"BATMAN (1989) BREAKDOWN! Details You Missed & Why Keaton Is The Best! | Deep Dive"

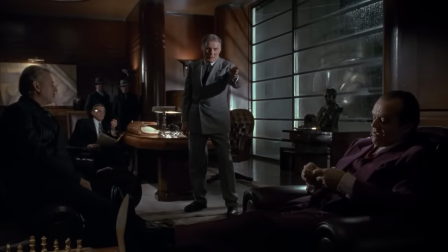So Grissom, Jack Palance, orders Napier to oversee the Axis chemical job personally, and Napier flips up a Joker card,
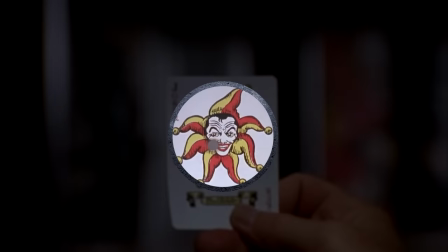eyebrows looking a lot like Nicholson's eyebrows, and a hole in the cheek, which is where Napier later gets shot when his bullet ricochets.
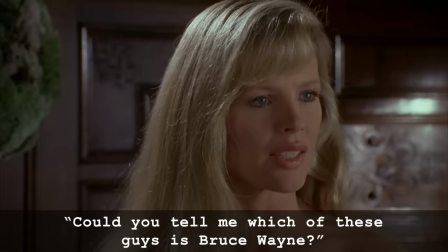Vicky bumps into Bruce at the fundraiser.
Could you tell me which of these guys is Bruce Wayne? Well, I'm not sure.
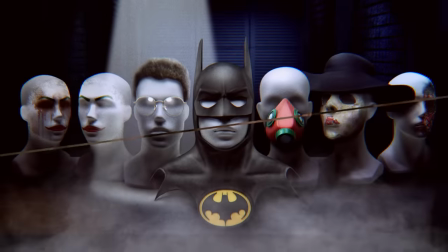Again, the faces we wear.
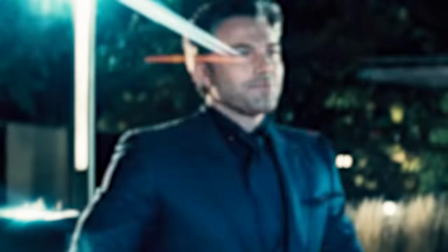Unlike other Bruce Waynes and future Batman movies who are all tabloid party boys, Michael Keaton's Bruce is more of a faceless recluse, like a Boo Radley.
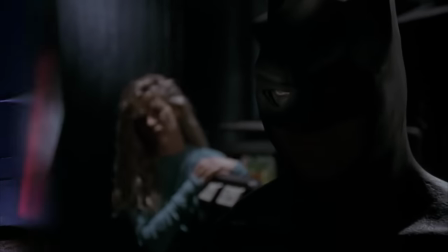He's not even certain of his own identity unless he's wearing the cowl. Axis Chemicals is based on Ace Chemicals in the DC Comics.
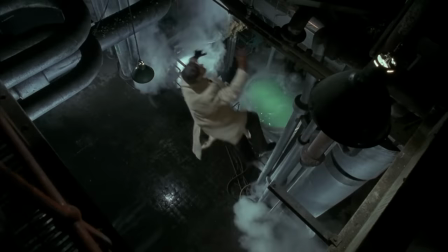And in this sequence, when Batman slings the first gangster over the railing, Burton gives us our first look at that open vat of chemicals in the background. It's Chekhov's vat.
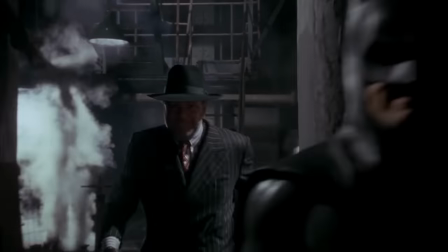And throughout this, while the stunt combat is limited, there is a great moment when Batman jabs the goon, and the guy stays up a half feet longer just to sell his hat falling off.
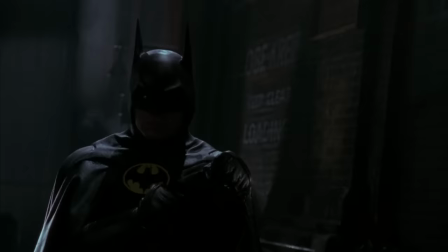Sometimes great movie action is just about making it pop on camera.
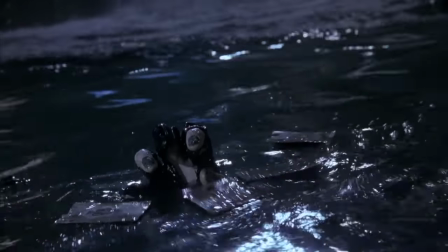So Jack Napier falls in the acid, and his stained hand reaches up from the runoff, and you can see his lucky deck of cards floating up with the Joker card right in front.
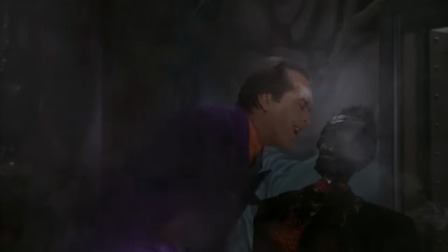Throughout this movie, Nicholson's genius comes in how much delight he fuels into his monstrosity.
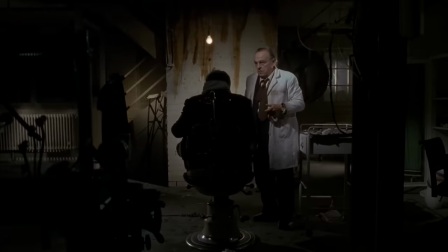The way he demands mirror, the way he doubles over in grief, but then transitions smoothly into his iconic cackle.
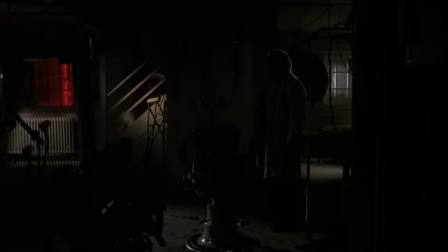Throughout this, Nicholson is hiding his face, but he wins us over with his laugh alone, setting an important rule for all jokers going forward.
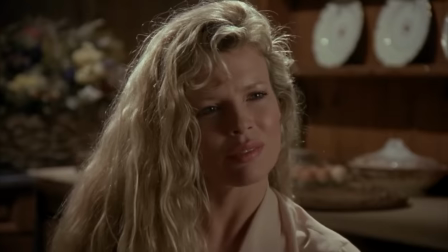You have to nail the laugh and make it your own. On her date in Bruce's mansion, Vicky says the house doesn't feel like him, and Bruce says, Some of it is very much me.
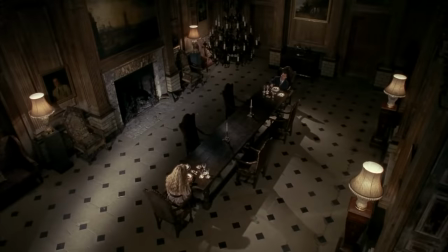Some of it isn't.
Yeah, since Bruce has never been in the dining room, the part of this place that is him is, of course, the Batcave.
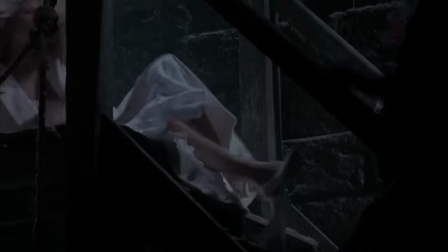Vicky later takes off her shoes as she climbs the staircase, something she does in the final act as she climbs the cathedral stairs with the Joker which is how Bruce knows that she's
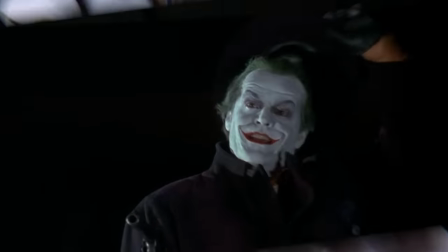with him Joker reveals himself to Grissom to get his revenge now since Nicholson was allergic to spirit gum they had
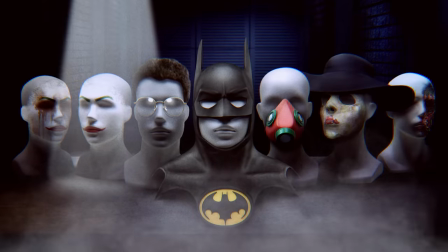to use a silicone adhesive and an acrylic based makeup paint called Pax with a specific shade of white did not blow out the brightness and I love how
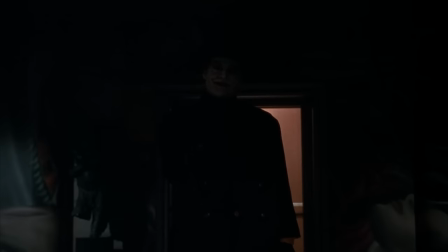Burton lights the shots of Joker's approach so he can just start to make out his ghostly face in the shadows which on a big screen
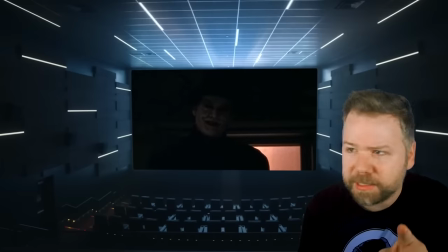film projector just looks really cool easy you wonder am I the only one who can see this right now? Joker shoots him and Grissom falls back into his chair.
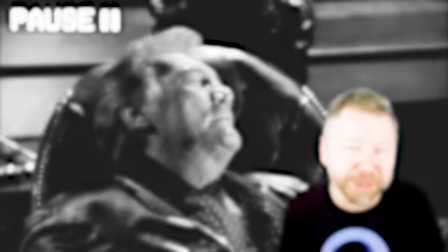He's wearing his bathrobe after a shower, his legs open on that table, telling us that from Joker's point of view, Jack Plants' junk is probably exposed.
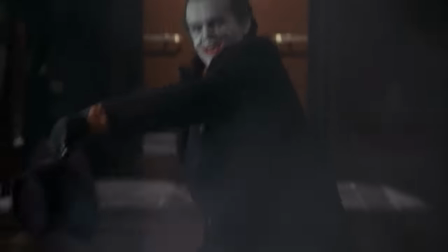Now, some further proof that Joker's mania is performative. After he kills Grissom, what really seems to activate him is the newspaper saying Batman terrorizes Gotham's gangland.
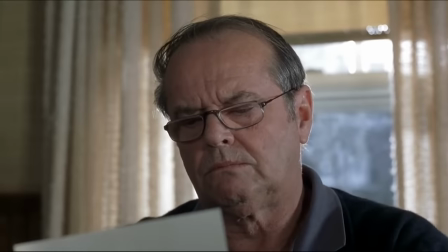Wait till they get a load of me.
He's really like an actor reading a casting list in Deadline, realizing that a rival performer got a role he wanted.
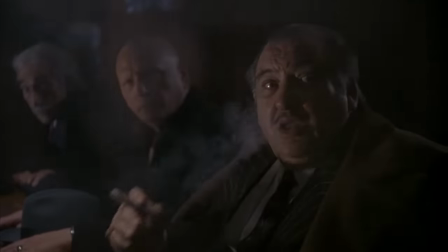It's really all ego with him. joker takes over all the other bosses frying tony with a joy buzzer there'll be a hot time
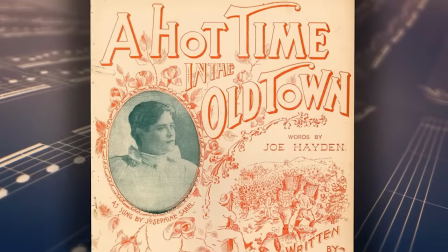in the old town tonight yeah a hot time in the old town yeah it's an old minstrel song from 1896 commonly associated with the great chicago fire and i love
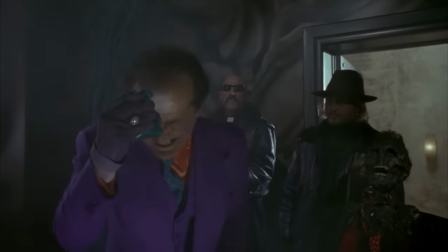how in the scene he wipes away his flesh-colored makeup to reveal the white underneath think about how hard that would be to pull off the makeup team
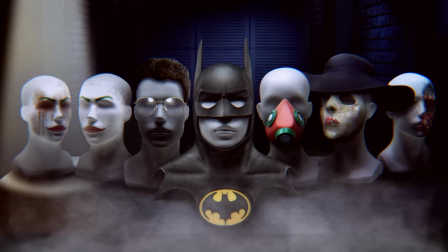did this by first applying the white acrylic makeup and then coating that in silicon oil which nothing really sticks to so they had to painstakingly
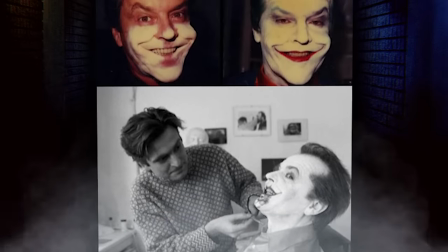cover that with the flesh colored grease paint, airbrushing and fading it to make it look good.
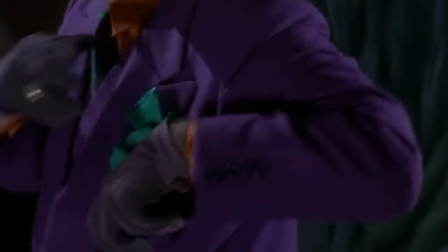And then they soak the handkerchief that Joker uses with isopropyl alcohol so that when he rubbed his head,
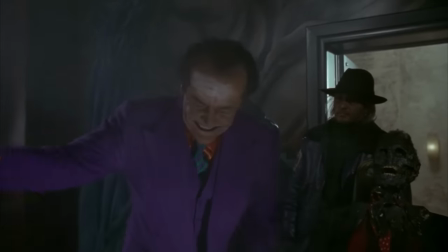it would remove just the flesh colored grease paint, but not smear off the white acrylic underneath. So the result is we get this really unsettling magic trick. So obviously Tim Burton's take on Batman is absolutely iconic. And one of the most iconic things about it is Jack Nicholson's performance as the Joker. And I can't believe that our friends at Iconic Cocktail helped us craft a Joker inspired cocktail just for this video.
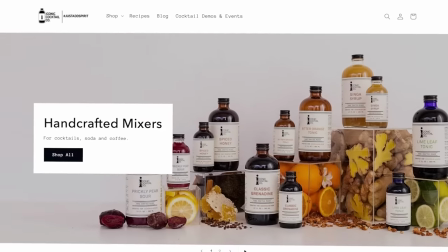Wait till you get a load of this. So Iconic Cocktail is perfect for anybody who wants to do a deep dive of their own into cocktail culture.
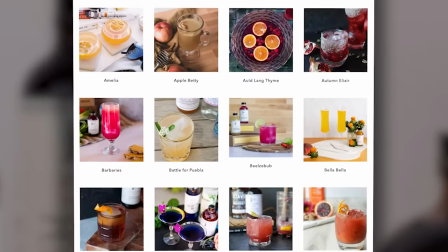Their site has over 150 recipes for any kind of spirit and tons of non-alcoholic cocktails as well.
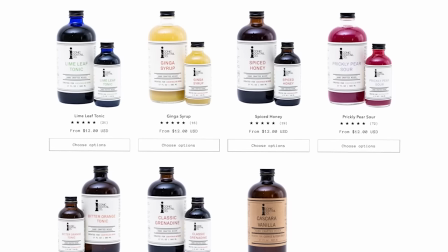You can order mixers like prickly pear sour, spiced honey, ginger syrup, or browse by season.
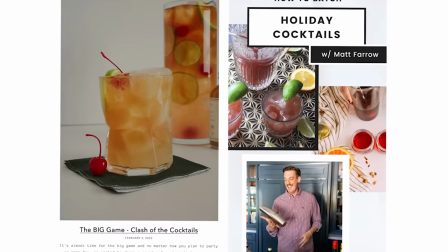Plus there's tons of posts from Iconic Cocktail's team of mixology experts about everything from mixing to hosting to gear. So the clown prince of cocktails I'm drinking now is an Uncle Bingo, a riff on a Tom Collins with gin, lavender flour, lime juice, and seltzer.